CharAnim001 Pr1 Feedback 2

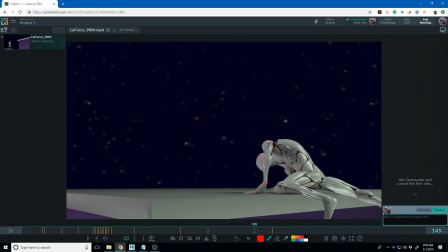22:40 Again I don't know what reference you're getting this from but double check that and see if that's kind of what's happening there then you get that like this part here like I think this feels like this leg goes straight just so it doesn't go through the wall but that feels like it would
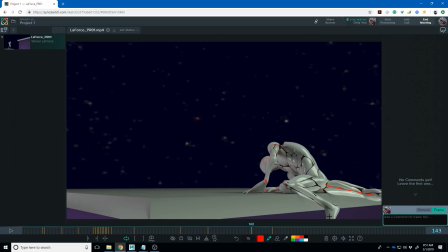22:56 break his hip so I think that's just a little too straight maybe pull him back a little bit um in this direction like back over the wall and just get that knee pointed more forward over there but here's where it just like gets up on this knee so now this is his base
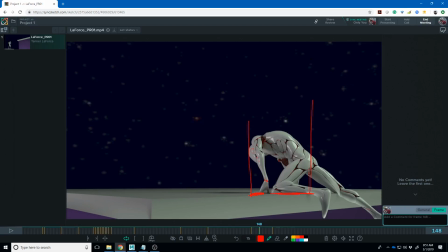23:13 of support and this and that's easily supporting him right so this pose looks good over these next few poses right there like that and that is
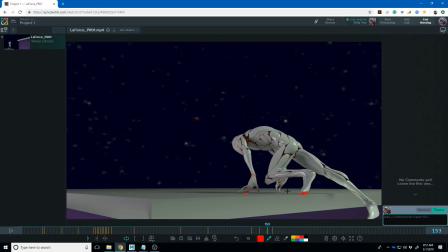23:26 holding his entire body up maybe that pinky so like that just doesn't read as enough information to to keep him up or enough force to keep him up off the ground and then it continues forward and then some of that stuff starts sliding so
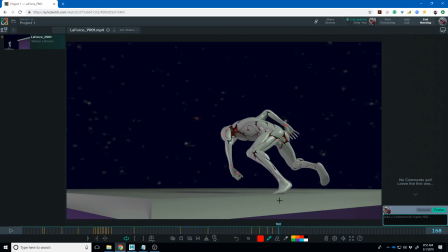23:45 really all of this and then you get to here and that's his base of support all this weight up here would fall this way right and he doesn't quite get that I think I I believe
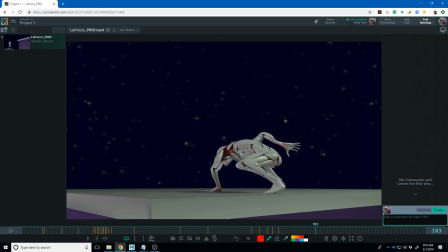24:02 it may be there. That maybe is feeling better. Although, again, some weird stuff going on the arm. We could probably fix that.
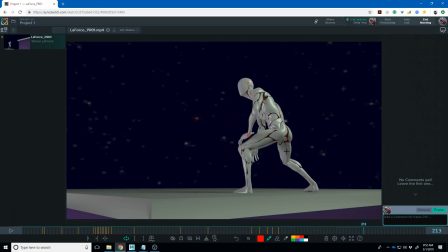24:15 I like this pose. Like, all this stuff leading up to it. Like, little things like that foot. Again, like, if we're tracking his, the spacing on his hips and his foot at the same time,
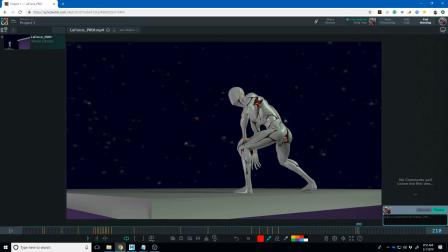24:31 like they both reach this like stopping keyframe at the same time like they both are like settled right there
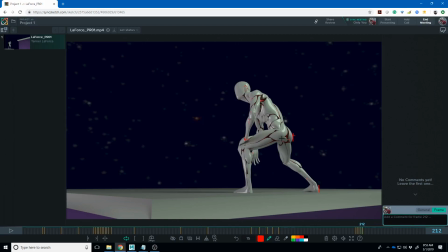24:44 and really that foot is what slows his hips down the foot is pushing against the ground and that's driving that force back up his leg to slow this hips momentum down as it moves across so I think that's um where that's not
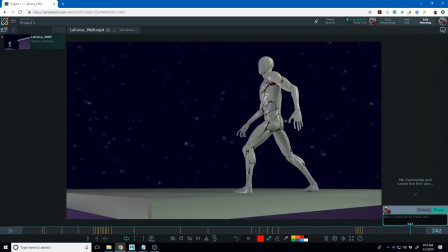25:01 feeling like he's actually got any force there i'll be honest this one's one
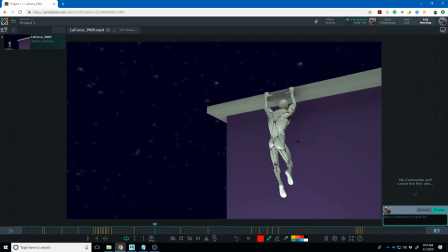25:07 that maybe you like this is a challenging piece um i think i would
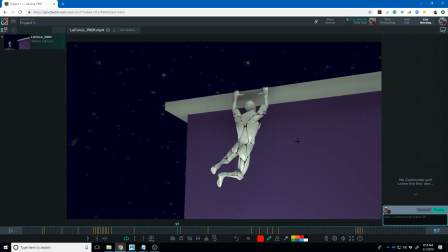25:12 try to simplify it the best you could um so maybe um like
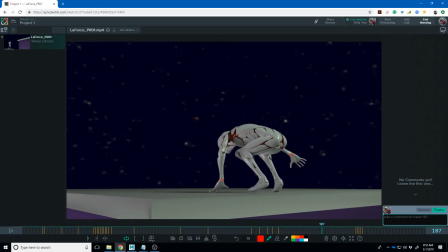25:19 maybe one of the issues is um getting that
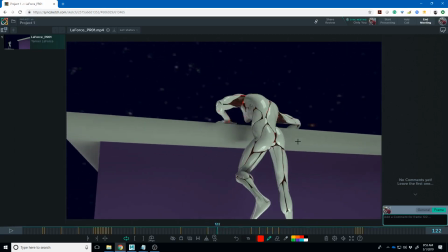25:25 you know i think probably one of the issues is in the rig like pinning this knee
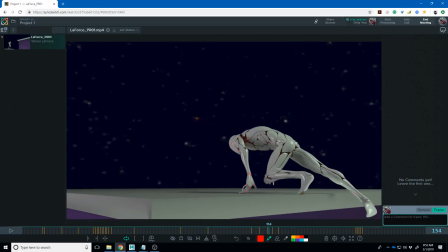25:31 to the ground in a way that is believable as your character stands up is really difficult um and so maybe what you do is you simplify it from
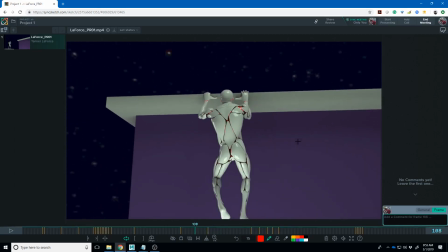25:41 here all right you get him to here and then think of this as a hop maybe he lowers himself down even more and then does a quick pull up and almost like launches himself up try to find some reference of
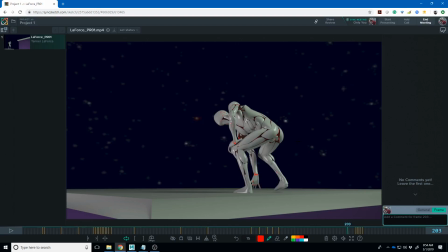25:56 people who climb up that wall like more in a like a double bound with their hands right because really what you're willing to do is
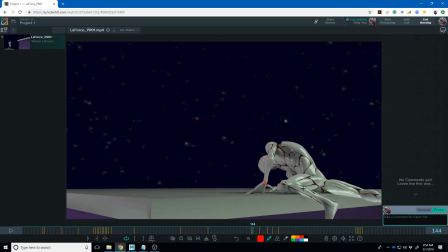26:05 get that foot up there and onto the ground so maybe you get this foot up to here in this pose which will be a really hard pose to hit but if you could hit it and with this other legs are hanging down then you could um you could maybe sell that he's pushing himself
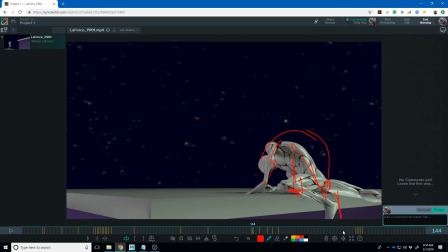26:22 up with that foot so it seems like a little bit of a combination of a battle with the rig and a battle with the reference and right now the um the rig just isn't making the weight believable so
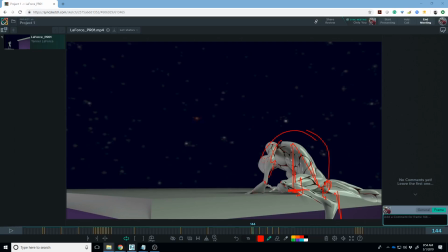26:37 um all right robert um photoshop